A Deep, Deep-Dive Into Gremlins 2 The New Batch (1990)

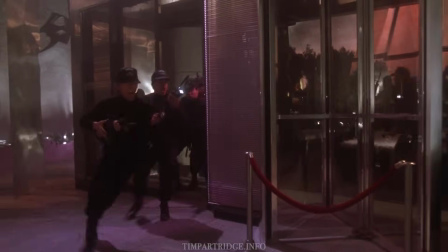[24:31]
It gives logic to Clamp's amusing dress-up as a SWAT team member,
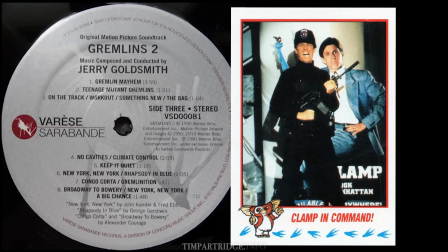[24:35]
leading the charge like a child at the end of the film, scored by Jerry Goldsmith, like a heroic lawmaker of the Old West.
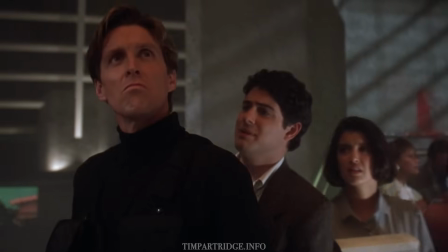[24:42]
Clamp is wholesome at heart, which makes his arc so satisfying. He's the inventor dad of the first Gremlins film, but successful.
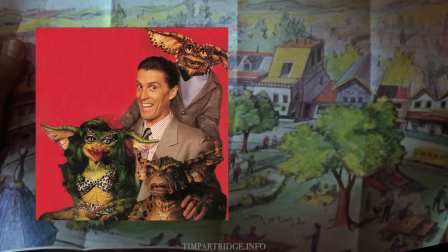[24:50]
The film hints he's from the same small-town, middle-American world as Billy and Kate,
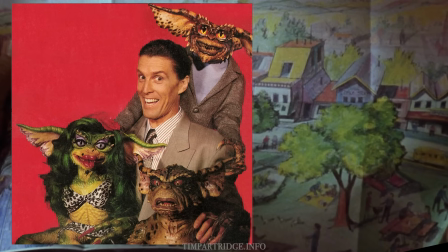[24:55]
and can directly relate to its ordinary qualities, which makes him very unlike Donald Trump.
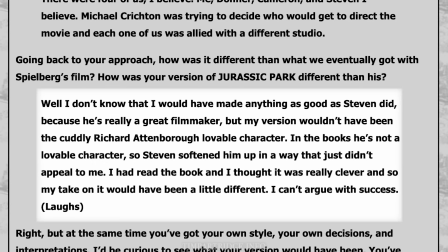[25:01]
Years later, Joe Dante spoke about having been in the running to direct the movie Jurassic Park.
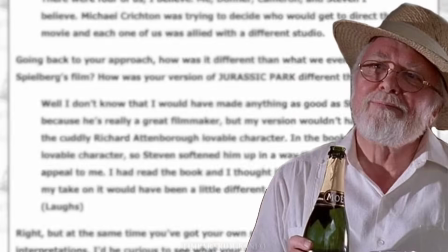[25:06]
He mentioned that he could only see the character of John Hammond as a bad guy compared to where the film went with him.
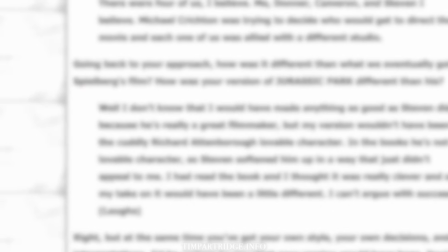[25:13]
It's ironic given how much he changed direction and humanized Gremlins characters Gizmo and Clamp, and both became much better as good guys.
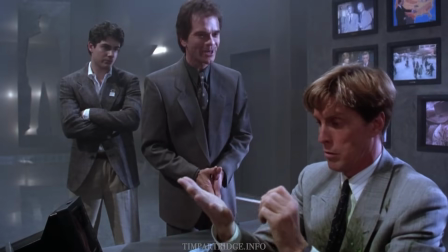[25:22]
The more corporate side of Clamp comes through his business manager, Forster.
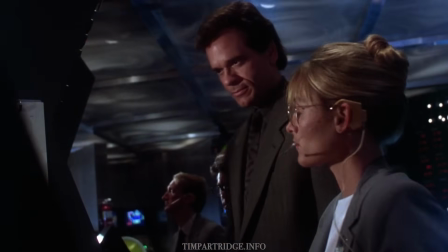[25:28]
Robert Picardo plays the role under an immaculate Ziggy-made wig and is clearly
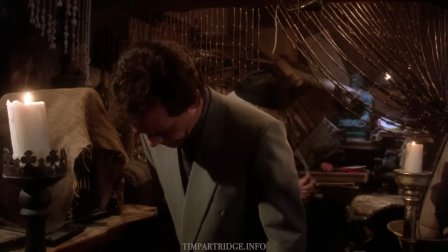[25:33]
3,000% invested in the character and steals all of his scenes, being deeply unpleasant.
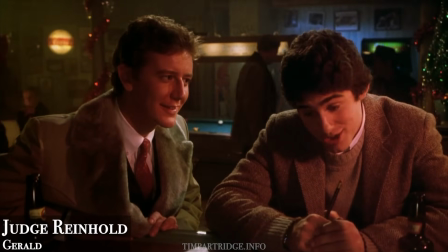[25:38]
Forster could sort of be the next level of Gerald from the original Gremlins movie, conformist, condescending, status and image obsessed.
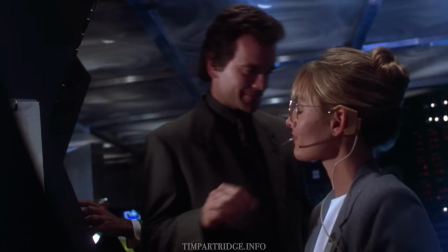[25:46]
Picardo came up with the idea to give Forster an impersonal barcode wand,
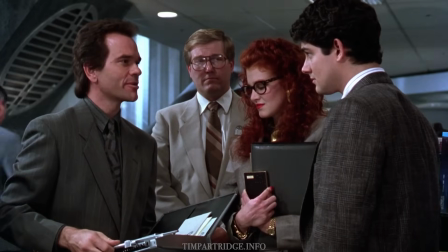[25:50]
a symbol of how he didn't need to know any employee's name, which Charlie Haas wrote into the script.
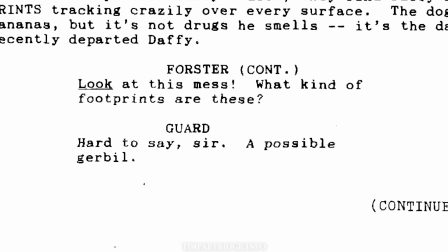[25:56]
In the shooting script, Forster is more actively suspicious of Billy, on his trail and directly involved in his arrest.
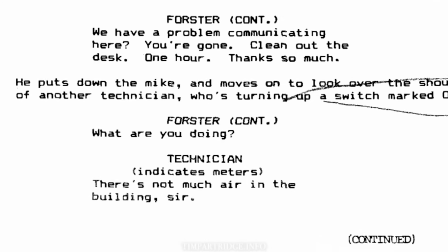[26:04]
A very dark and cynical moment from the script has a technician observe that there is little oxygen in the building.
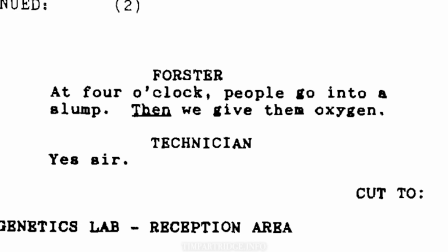[26:11]
Forster instructs for the oxygen to be turned on at 4 p.m, the time at which everyone goes into a slump.
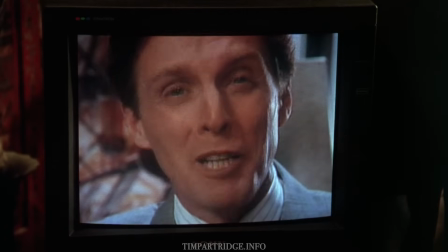[26:19]
The film begins with Daniel Clamp's monologue in Mr. Wing's store, which sets up the movie, and Dante cuts away to Forster twice.
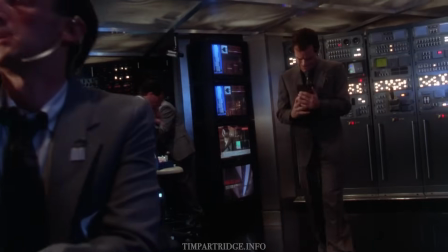[26:27]
Frequently throughout the movie, Picardo is given props to fidget with, providing additional amusement that emphasizes his character.
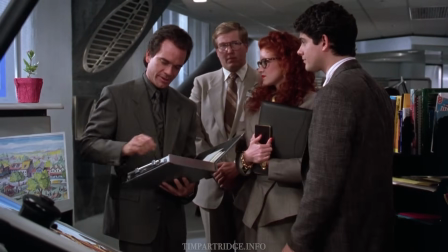[26:34]
Throughout the film, you can see how he is respected as a voice of reason, especially among his group of snarky security officers,
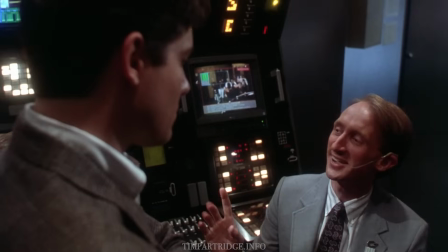[26:42]
all sat confidently behind what they believe to be the indestructible safety of their computer banks.
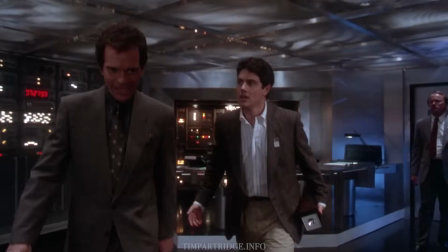[26:48]
Forster enjoys being the smug, designer-suited 80s yuppie, exerting great arrogance even when he's a coward.
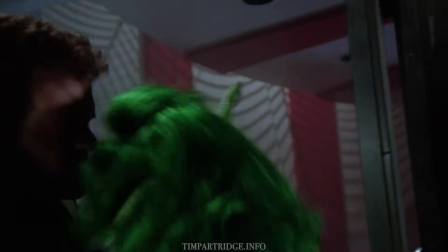[26:55]
It's quite apt that Forster eventually becomes reduced to an absurd running gag in which a female gremlin harasses him for his affections.
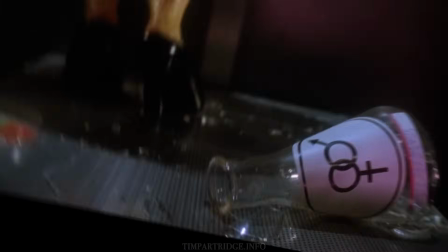[27:03]
The monsters are acknowledged as being male, but this gremlin has drunk a beaker labelled female sex hormone,
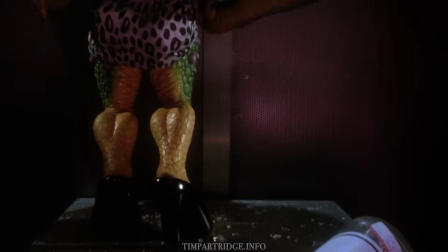[27:09]
giving them the form of a gremlin as adolescent male fantasy in a tight leopard print dress.
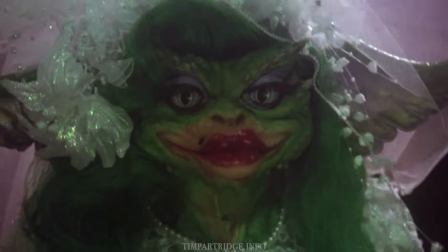[27:15]
Despite its biological creation, the female gremlin is really just drag straight out of a 1950s Looney Tunes cartoon,
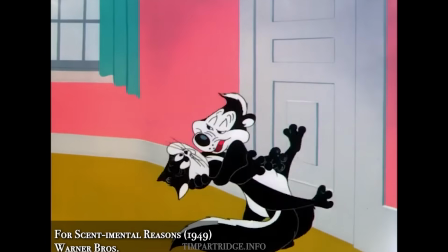[27:22]
mixed with the cartoon-style stalking of Pepe Le Pew. Billy and Kate are still the heart of the film.
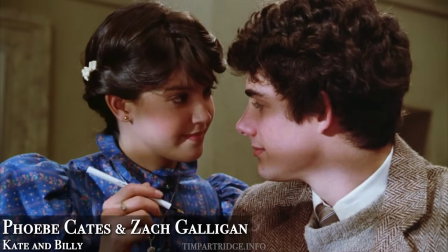[27:28]
They were the naive, wholesome exception in small-town Kingston Falls, and now they are the naive, wholesome exception in New York City.
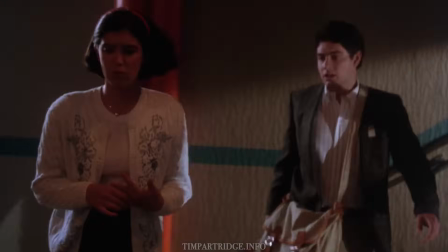[27:35]
They live a modest life true to themselves and where they came from. Both are so committed to each other.
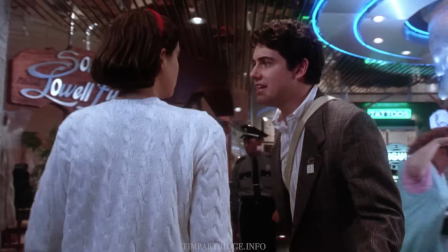[27:41]
Zach Galligan and Phoebe Cates do a seamless job of bringing over their gentle tone from the original film.
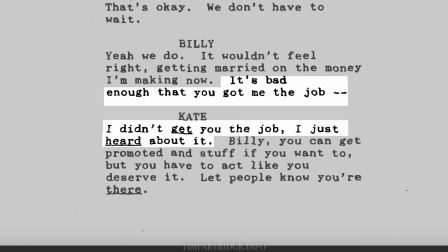[27:47]
The shooting script notes that Kate helped Billy get his job in the city, which shows he's still the meek nice guy of the small town.
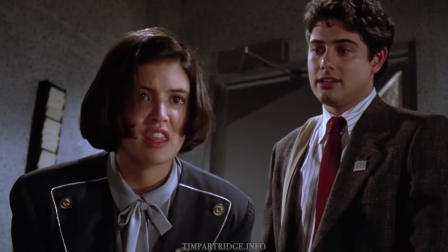[27:55]
There are some instances where Galligan and Cates have to be adept at a kind of comedic screwball comedy,
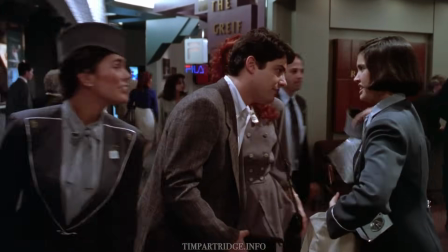[28:01]
but they do this without compromising their characters' innocence and purity.
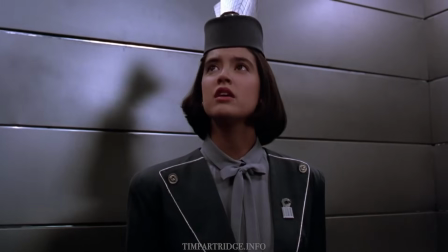[28:05]
These well-judged, deadpan performances give an emotional spine to the film that holds it together as a long-form piece and allows everybody else on screen,
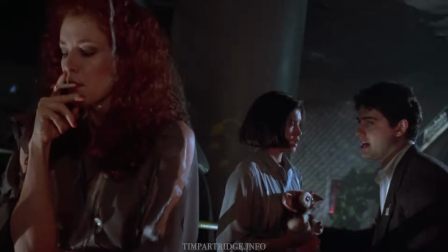[28:13]
both human or not, to go much broader.
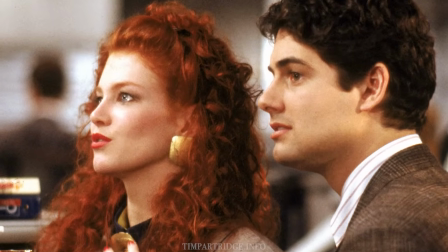[28:20]
Billy's boss, Marla Bloodstone, is a self-obsessed yuppie and also sort of comparable to Gerald from the first film,
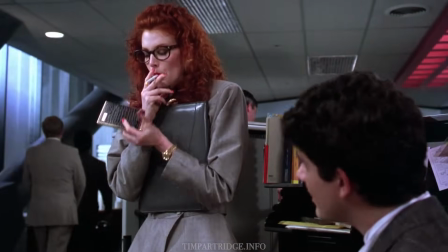[28:26]
in that she is climbing a corporate ladder and desires one of the young couple.
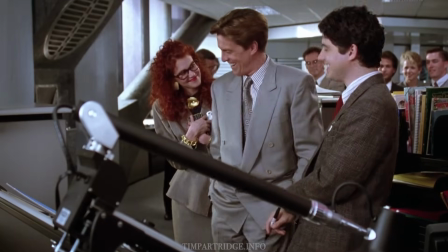[28:30]
Marla selfishly comes onto Billy after his success with Clamp, but he doesn't succumb to her advances and ultimately doesn't even really have an arc.